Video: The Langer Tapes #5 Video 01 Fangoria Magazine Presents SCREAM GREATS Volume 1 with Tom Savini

It had a date, and it had how many zombies they needed on that date. So it was like November 6th, 375 zombies.
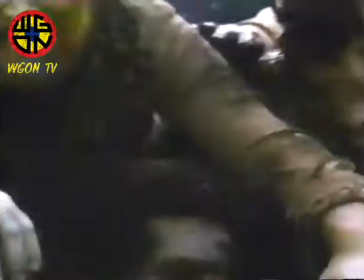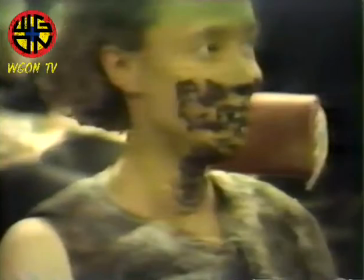14:37 Putting it on, it's kind of like you have 20 people you have to do, okay, and you have so much time to do them.
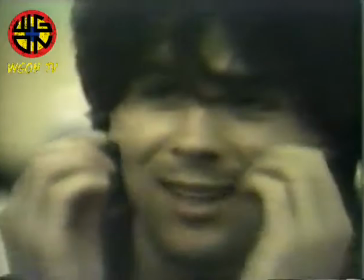14:43 So it's like they stick the brush in the glue, and they go, and they put the appliance on.
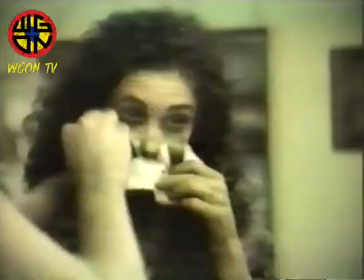14:48 I mean, it's fast. At the end of the day, getting the glue off, it's like, you know, it's very, very painful.
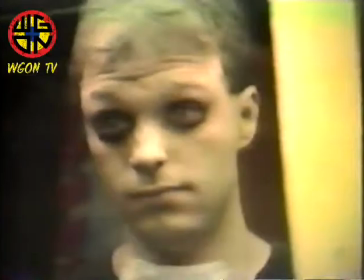14:56 I even had one girl pass out on me when I was taking it off. I was holding her up and she just fell. And I was like, wait a minute, what's going on here? And she just fell. And I just, you know, I sat her down and gave her some water or something, and she was okay. We've never really had any problem with people on the set having compunctions about the gore. We never have any problems recruiting zombies. Everyone wants to be a zombie, and not only do they want to be a zombie, but they want to be a zombie that has a horrible wound or a zombie that gets to eat. They want to get in the front line, get close to the camera if they're eating something. Especially when they know what it is.
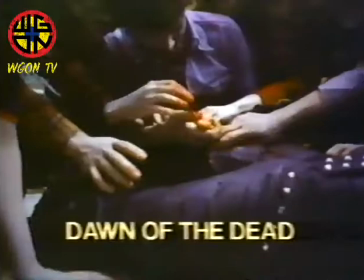15:36 Like, we also have these long homemade sausage things that look like these intestines.
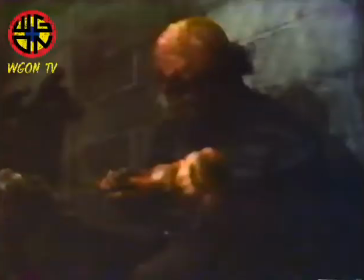15:42 You know? I mean, some of the actors were actually chewing on, you know, bones and things from slaughterhouses, you know, been sitting around for a long time.
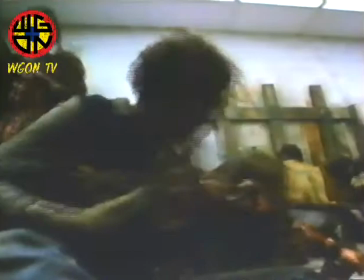15:50 But mostly it was turkey, chicken, bologna, ham, hot dogs that we decorated with this barbecue sauce that looked a lot like blood. Mainly that, or they would be chewing on just pieces of rubber,
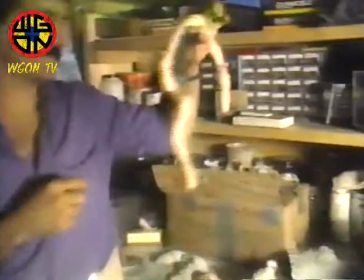16:02 you know, like, what do we have here? Here's a latex lower intestine here.
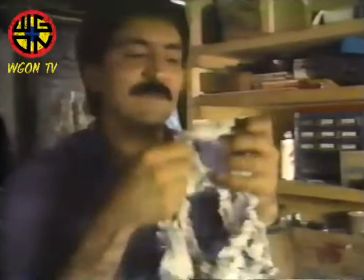16:09 Here's chunks of flesh. Now, chunks of flesh was something that we would just whip together, and whenever we needed it,
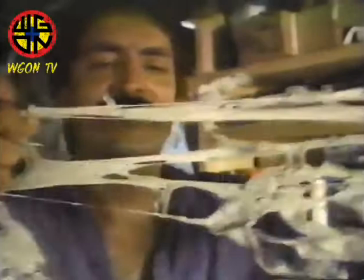16:15 we would stick it in something so that when a piece of a person came off or a head was torn off,
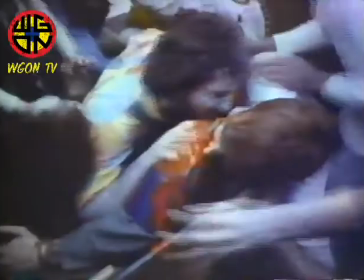16:21 you know, see, this stuff just stretches nice. Just...
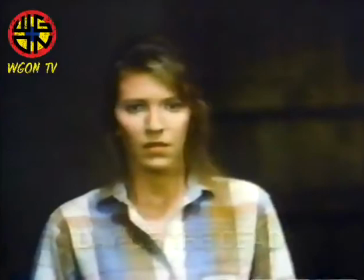16:27 And it's pretty sick, I know, but...
Still has motor function.
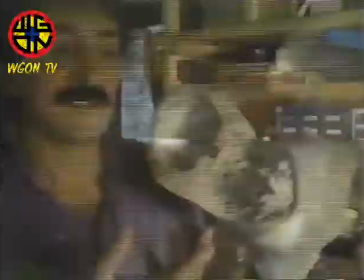16:35 To prove a point in the movie, that a zombie, even just with the brain intact, would still function.
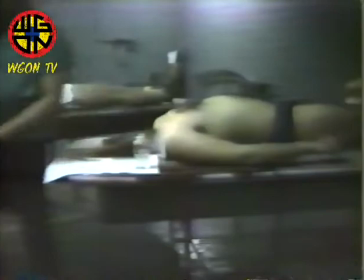16:43 I mean, this was attached to a guy to look like, you know, everything was scraped and cut away from him, leaving the brain intact.
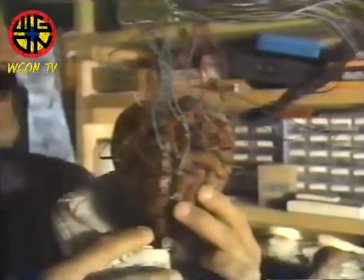16:50 And the brain was stuck in here with all these electrodes sticking out of it. So this guy's strapped to a table, but he's moving around.
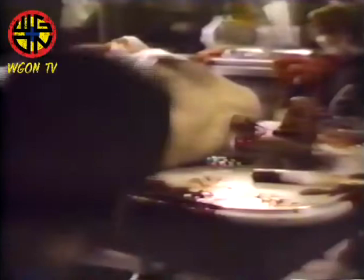16:56 His arms are flying about. He's jumping around, quivering, you know, and this is all that's left of him.
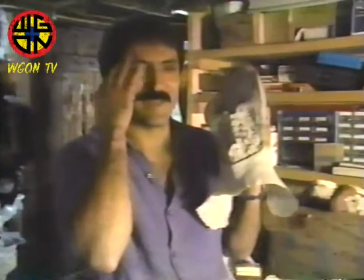17:03 I mean, this isn't something we have in our heads. We don't know right away where we look, so we have to go through, use one of our books, like Head and Neck Anatomy.
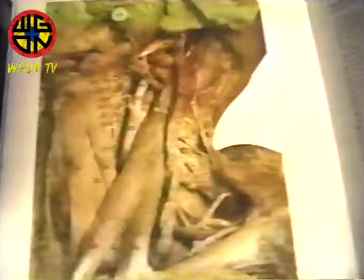17:12 This is gross stuff, folks. I want it to be realistic as hell. I mean, we could just throw in some clumpy latex in there and splattered some blood around it. Yeah, it would look okay, but there's something about, you know, seeing something that we don't know about, and when we see it, we go, oh, yeah, oh, God, yeah, ooh, that's, that must be how it is.
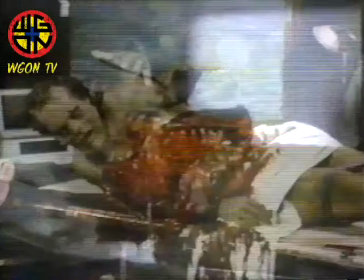17:33 Nothing moves and slithers and falls like and has the weight and the sliminess of the real thing.
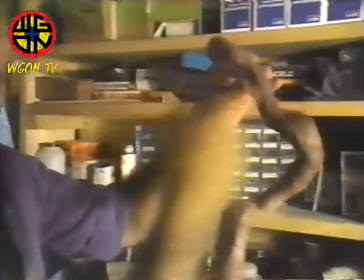17:42 For the autopsy zombie, we would glue this inside, tear a piece of this off, and then wrap the real intestines around this.
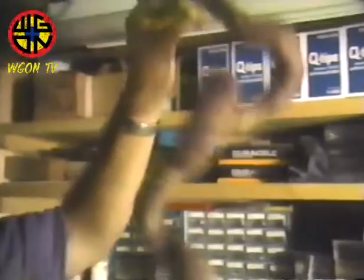17:48 So that when he moved, the real intestines would slide off this, and then this would be left dangling, you know, outside of the body.
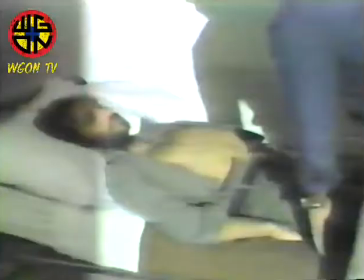17:54 And sometimes it is hideous. I mean, sometimes those prosthetics are so seamless that...
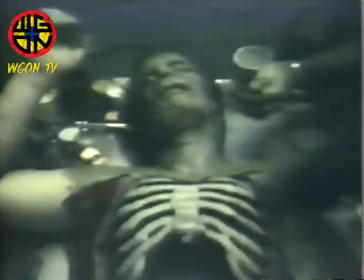18:02 And you can't take it off right away. Maybe you need three or four takes, and they have to sit around with it.
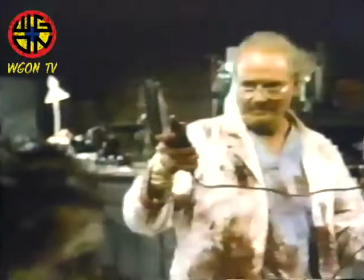18:07 And just wearing the makeups themselves has got to be an unpleasant way to spend the afternoon.
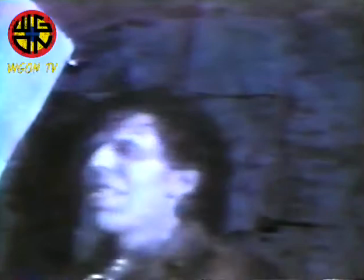18:16 The stuff that Tom does generally is very predictable.
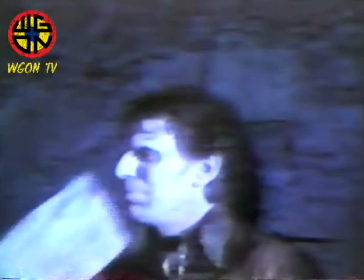18:19 He's able to say, okay, here's the piece, and here's how it works, and this part of you is going to come off, and you'll feel blood, and your eye socket will fill up with warm fluid. Don't try not to worry about it.